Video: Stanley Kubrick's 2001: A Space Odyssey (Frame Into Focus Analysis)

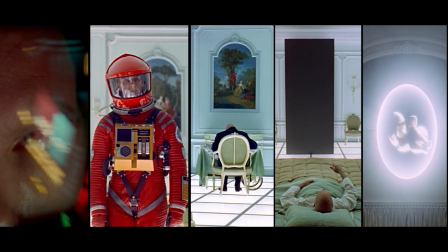(32:53)
Compare this evolution to the transcendent rebirth at the end of the film.
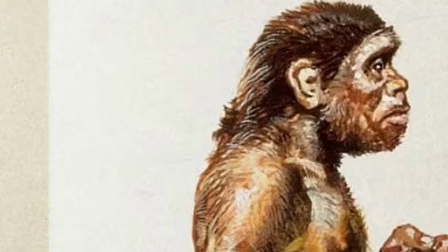(32:58)
These aliens take astronaut Dave Bowman from man to old man to something above man, a child.
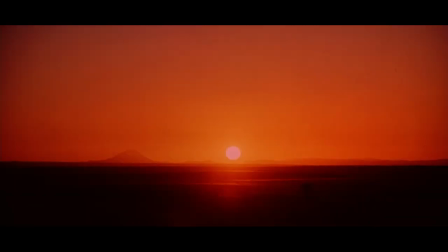(33:04)
Much like the beginning frames the rise of the sun, another dawn,
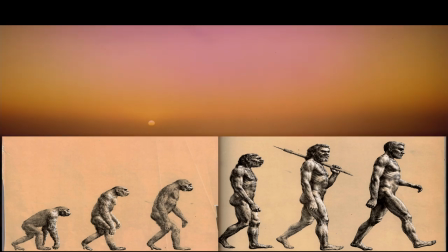(33:10)
another evolution like the graphs of standing up apes we see in our biology textbooks.
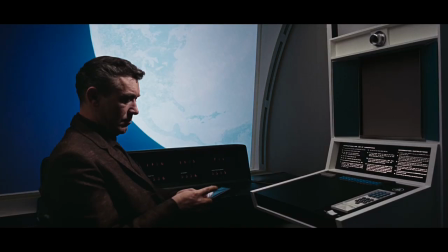(33:15)
So check out these little black signs here.
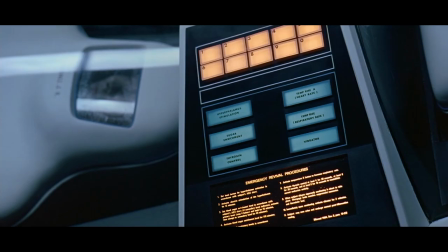(33:18)
Man is instructed by monoliths to use tools in the future, much like how the monolith instructed the monkeys.
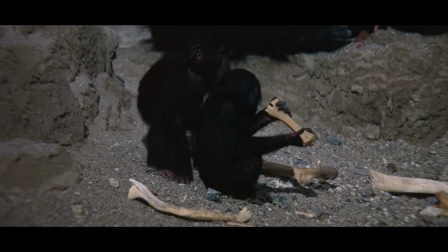(33:26)
Future technological symbols are modeled to mirror their past ape counterparts.
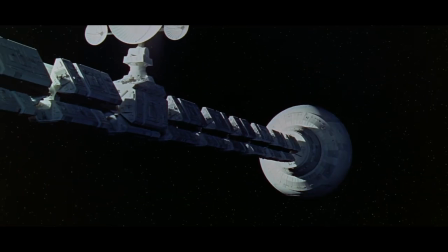(33:31)
Tools that overcome resistance are normally signaled by bone motifs.
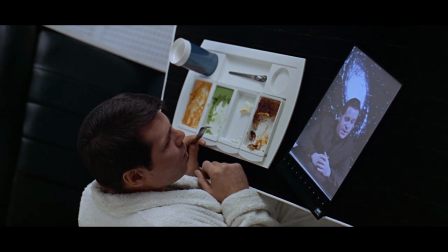(33:36)
Tools can be space satellites, pens, or utensils for food.
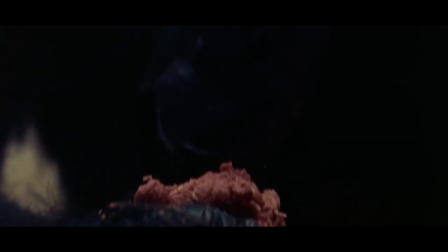(33:41)
Food is vital for survival, and the tools help the apes get food.
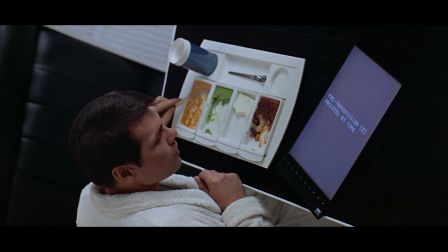(33:46)
We get a lot of monolith food motifs.
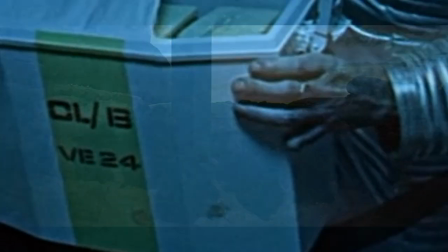(33:49)
We often see them as trays for surveying, paralleling how the monolith helped the monkeys eat.
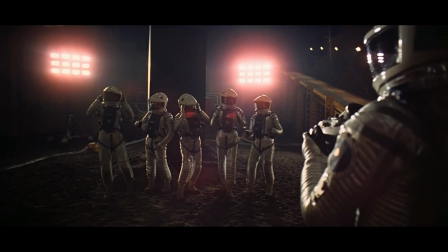(33:56)
One floats away from Floyd as if rejecting him, foreshadowing the monolith's rejection of his team.
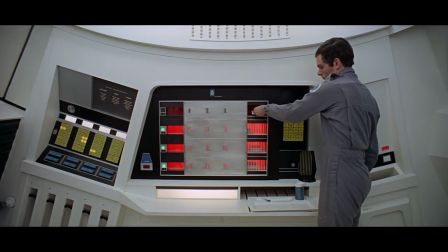(34:03)
Another parallel is these iPad things, which transmit signals while the astronauts eat.
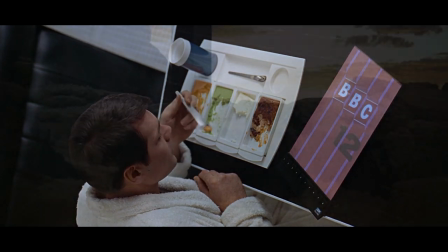(34:09)
This is most likely in reference to how the aliens transmit signals to the apes, allowing them to use the tools and therefore eat.
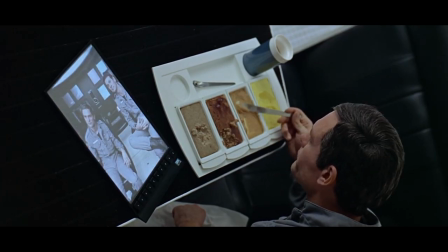(34:19)
In the year 2001, in a space wasteland, man isn't eating like he should and gets his food artificially.
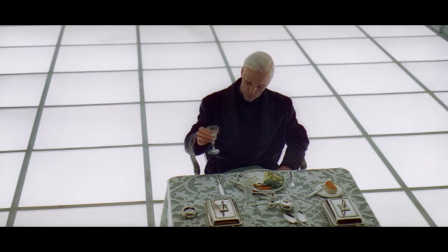(34:27)
It's only when David Bowman is housed in the alien zoo does he get anything good to eat.
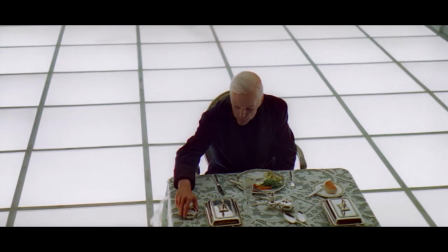(34:34)
At the table, David Bowman drops a glass, signaling his attention to his older self.
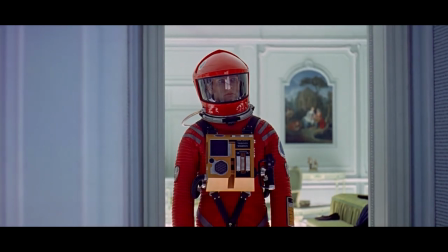(34:39)
During a brainstorming session surrounding the monolith's reveal, David Bowman's actor, Kira Duglia, came up with the idea of a glass breaking.
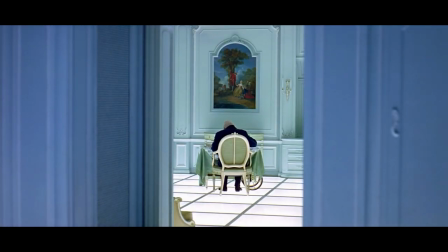(34:48)
Kubrick's initial idea had something to do with Bowman coming in and out of this doorway and seeing things move about until finally the monolith appeared,
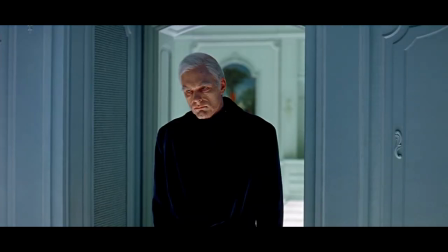(34:57)
and that's still kind of in the movie. This continues to hammer home this door-in-perspective change motif.
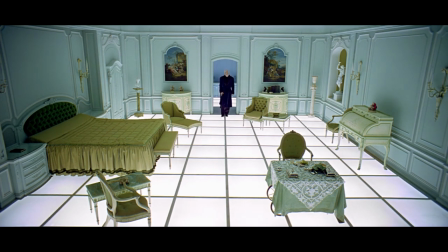(35:04)
We even see Bowman walk up to the threshold of the bathroom and metaphorically become a monolith-like door.
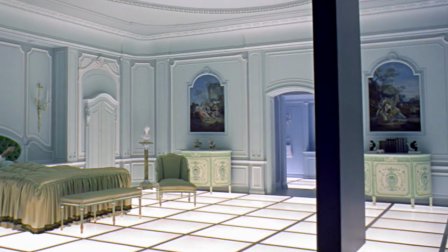(35:11)
This most likely signals him becoming a doorway between man and Superman, because the scene precedes his transfiguration.
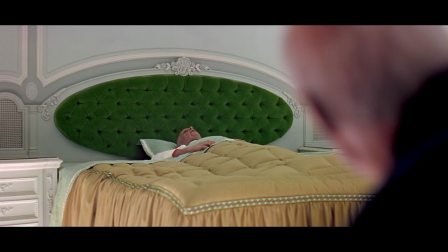(35:18)
Anyways, the point is that Kierdulia gave the suggestion that a glass should break, and that it should cut to Bowman's next self.
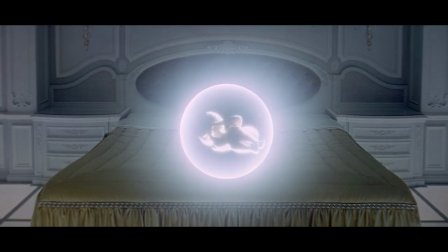(35:27)
But even though it came from Kierdulia, it might have some resonance with the rest of the film thematically.
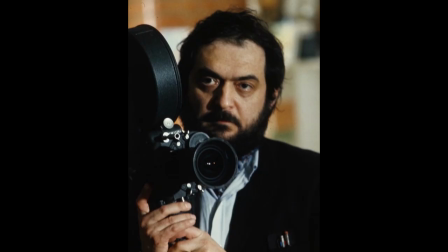(35:34)
See, Kubrick was Jewish, at least ethnically. He grew up in the highly concentrated Jewish West Bronx.
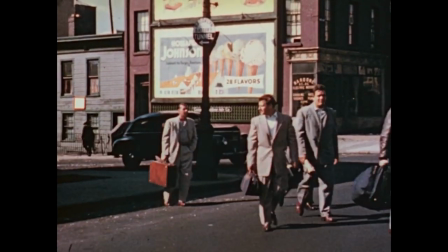(35:40)
He must have known that breaking a glass is a part of Jewish marriage tradition.
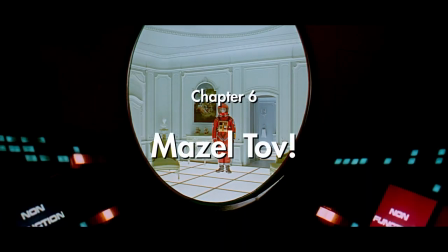(35:45)
Funny enough, the glass breaks right before a marriage of sorts between man and alien into Superman.
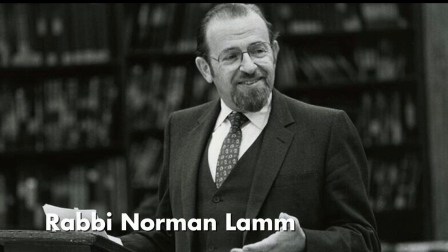(35:52)
Also, remember the interviews I mentioned briefly? Well, one of the people that was supposed to be interviewed was a rabbi, so there may be Jewish spiritual ideas going on in this movie, which could account for the glass-breaking metaphor.
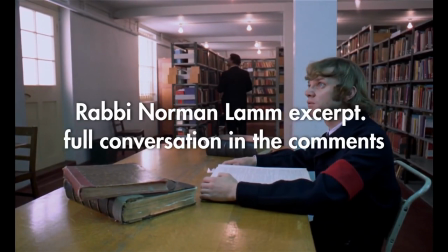(36:07) Now, in the Bible itself, in the sixth chapter of Genesis,
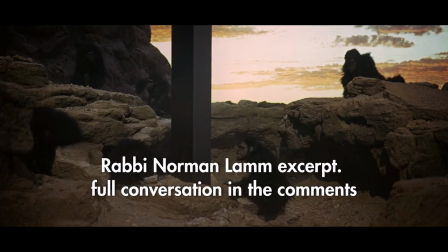(36:10) there is a rather mysterious reference to the sons of God who marry the daughters of men, and then a reference to something called Niphalim,
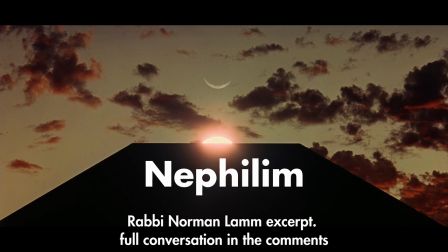(36:19) which means, as it has been translated, the giants,
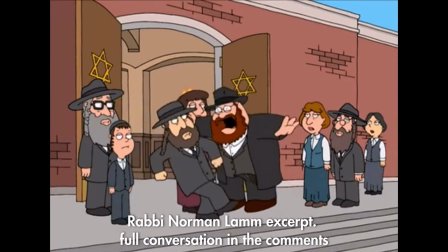(36:24) whereas a good part of Jewish explanation and exegesis maintains that this was simply a race of strong men.
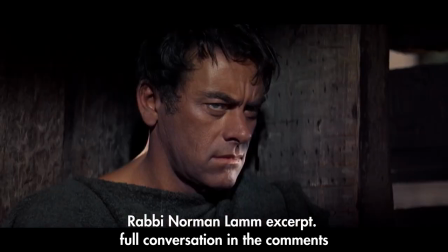(36:32) There were certain Jewish sources, such as Philo in ancient Egypt, and Joseph, the Jewish general and historian,
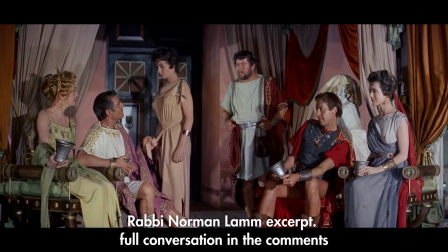(36:40) who saw in this a reference to a mysterious kind of race,
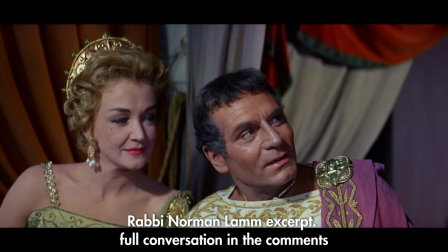(36:44) which I suppose in contemporary terms might be described as an extraterrestrial race.
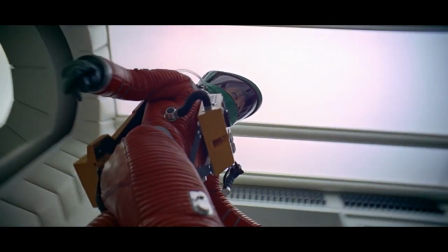(36:51)
There is another possible marriage that could meet man in 2001's story, and that's the marriage between machine and man.